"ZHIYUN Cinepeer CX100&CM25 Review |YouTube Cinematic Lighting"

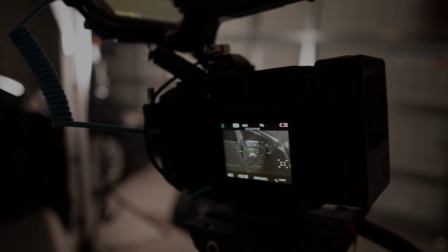305s
All right, so here we are in the garage. I'm just showing the setup here behind the scenes.
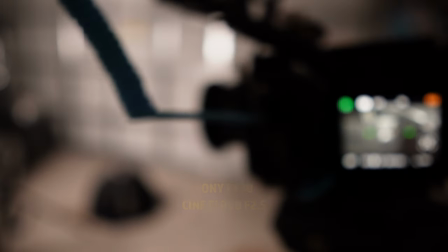311s
This is the Sony FX30. I'm using the sony 35 millimeter 1.8 lens
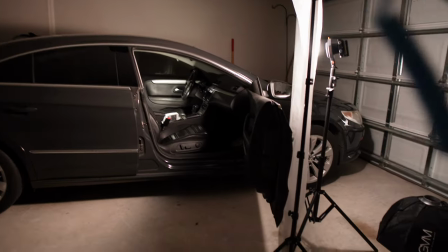319s
and they're shooting right into the car here right here we have the
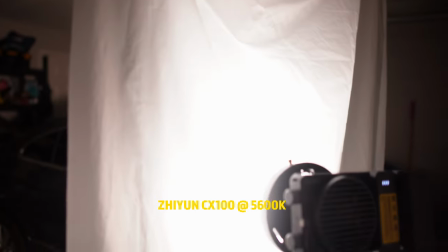326s
cx100 again shooting right into the shower curtain like i said before let's bring this
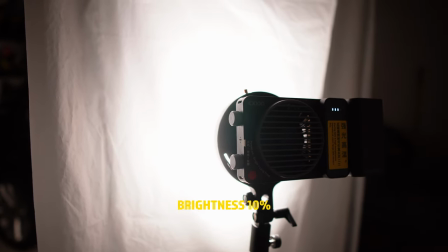331s
down so you can see it's pretty bright and this again is on its lowest setting if i turn it up
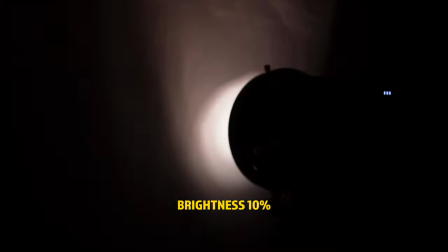337s
it gets really bright so just on its lowest setting there
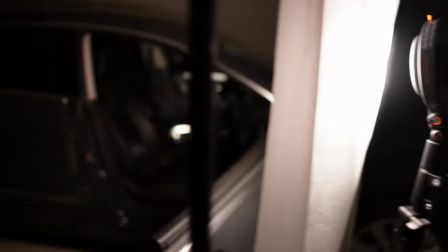341s
so move around this is the shot I was sitting right here and then we have the CM25 right here is the light that I was using just to throw some light on that door panel back there just to give
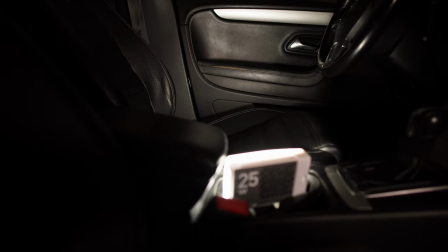359s
me a little something there and that's really it. This is just a replication of another video I did with the
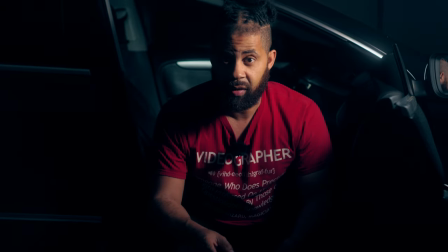368s
Nikon buying red video and this is the same setup this is actually
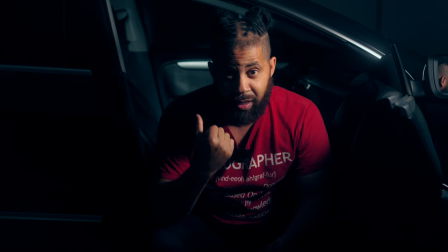373s
the same day the only difference is I just threw the CM25 behind me in order just to light up a little bit of the inside of the car just to give it a little flavor to it again nothing really fancy just controlling the lights is really the key And being that these lights are small,
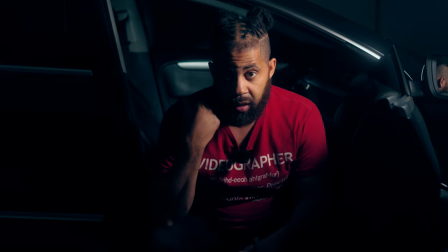390s
you can put them in small locations like behind me. So I just wanted to show you guys my setup here.
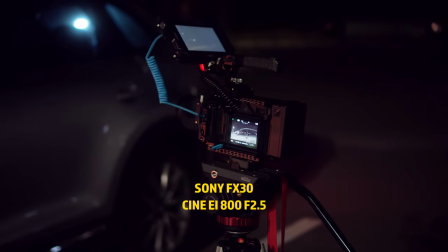397s
This is the FX30 shooting with the Sigma 16mm 1.4. Also used the 56mm 1.4.
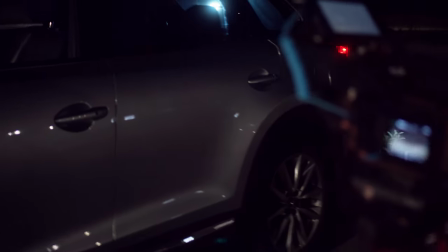407s
And right in the dash here, I'll show you.
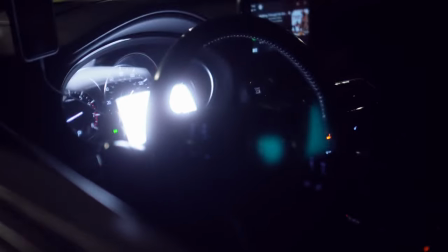410s
This is the CM25 that I had just shooting through the steering wheel. now this light looks a little blue on here but actually it's
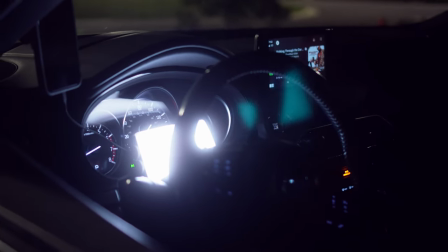418s
5600 Kelvin it's just that I set the white balance for the lights outside which is a lot warmer so that warmer so that's why this looks blue but this
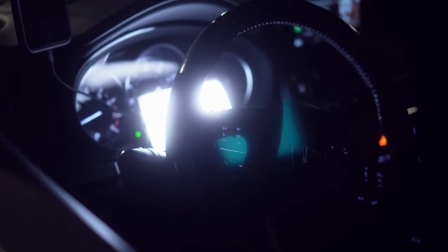427s
light just gave me a little bit of lighting on my face here and then behind
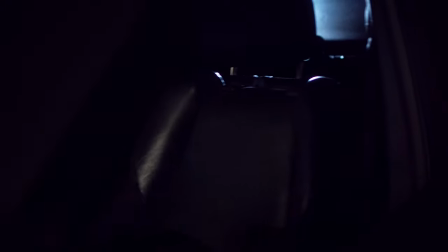432s
the truck on the passenger side rear I'm gonna show you from the front you can see that's the CM or CX100
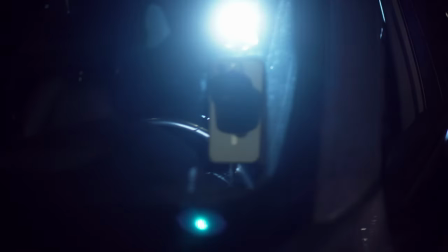441s
shooting through and that's just giving it a look like there's a car behind you i'm in
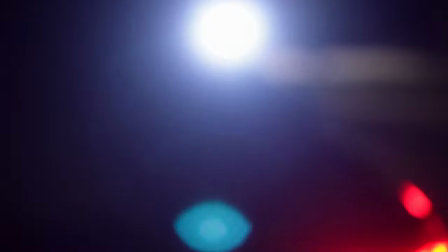446s
traffic i'll go behind so you can see this is it right here that's
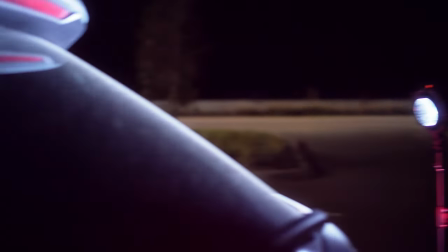452s
the cx100 now it's really dirty this back window here but the light is still making it through
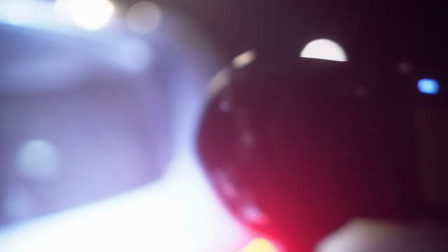459s
so just so you see the positioning of this here it's here and that's shining directly on the back it looks crazy in
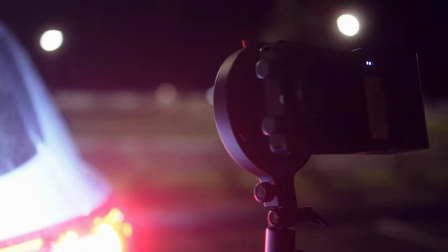467s
the camera here with all that dust on it it's actually pollen but
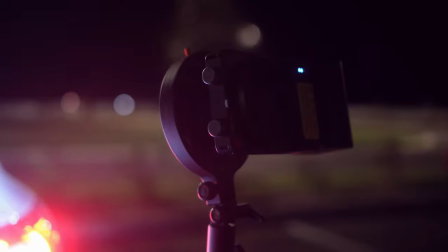471s
um the light is barely turned up here I don't have any diffusion with me so
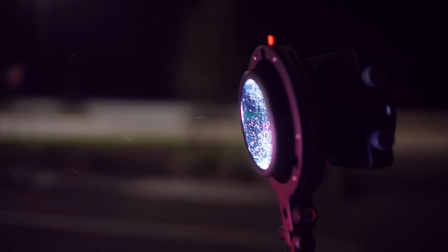476s
I'm just using the bare light just shooting directly in but I think it comes out pretty good though given that it's shooting through this tenant
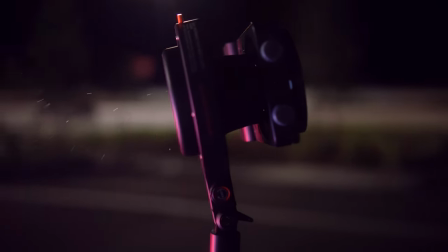485s
window and all of that so it actually resolves pretty good on the other end
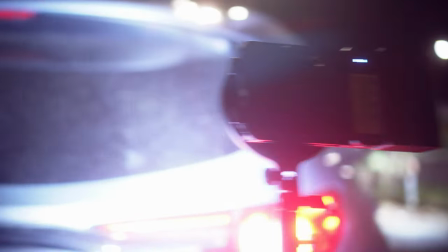489s
I believe so so again that's that's the setup that I have and
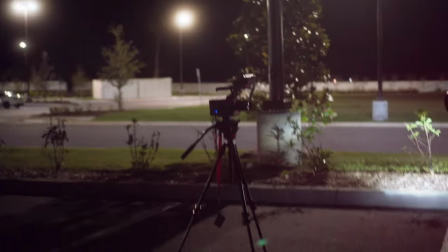495s
then there's the FX30 and just so you get an idea that's about how far
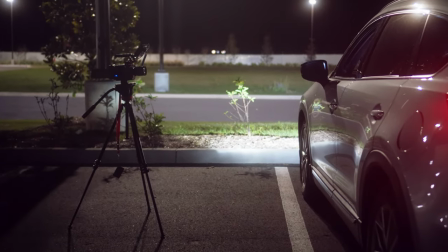500s
away from the vehicle the camera is so I think it came
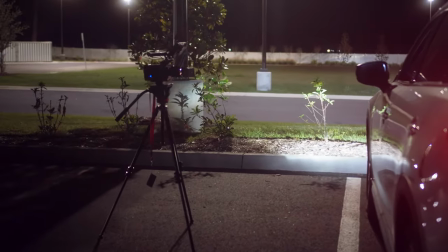505s
out pretty good let me you guys let me know what you think so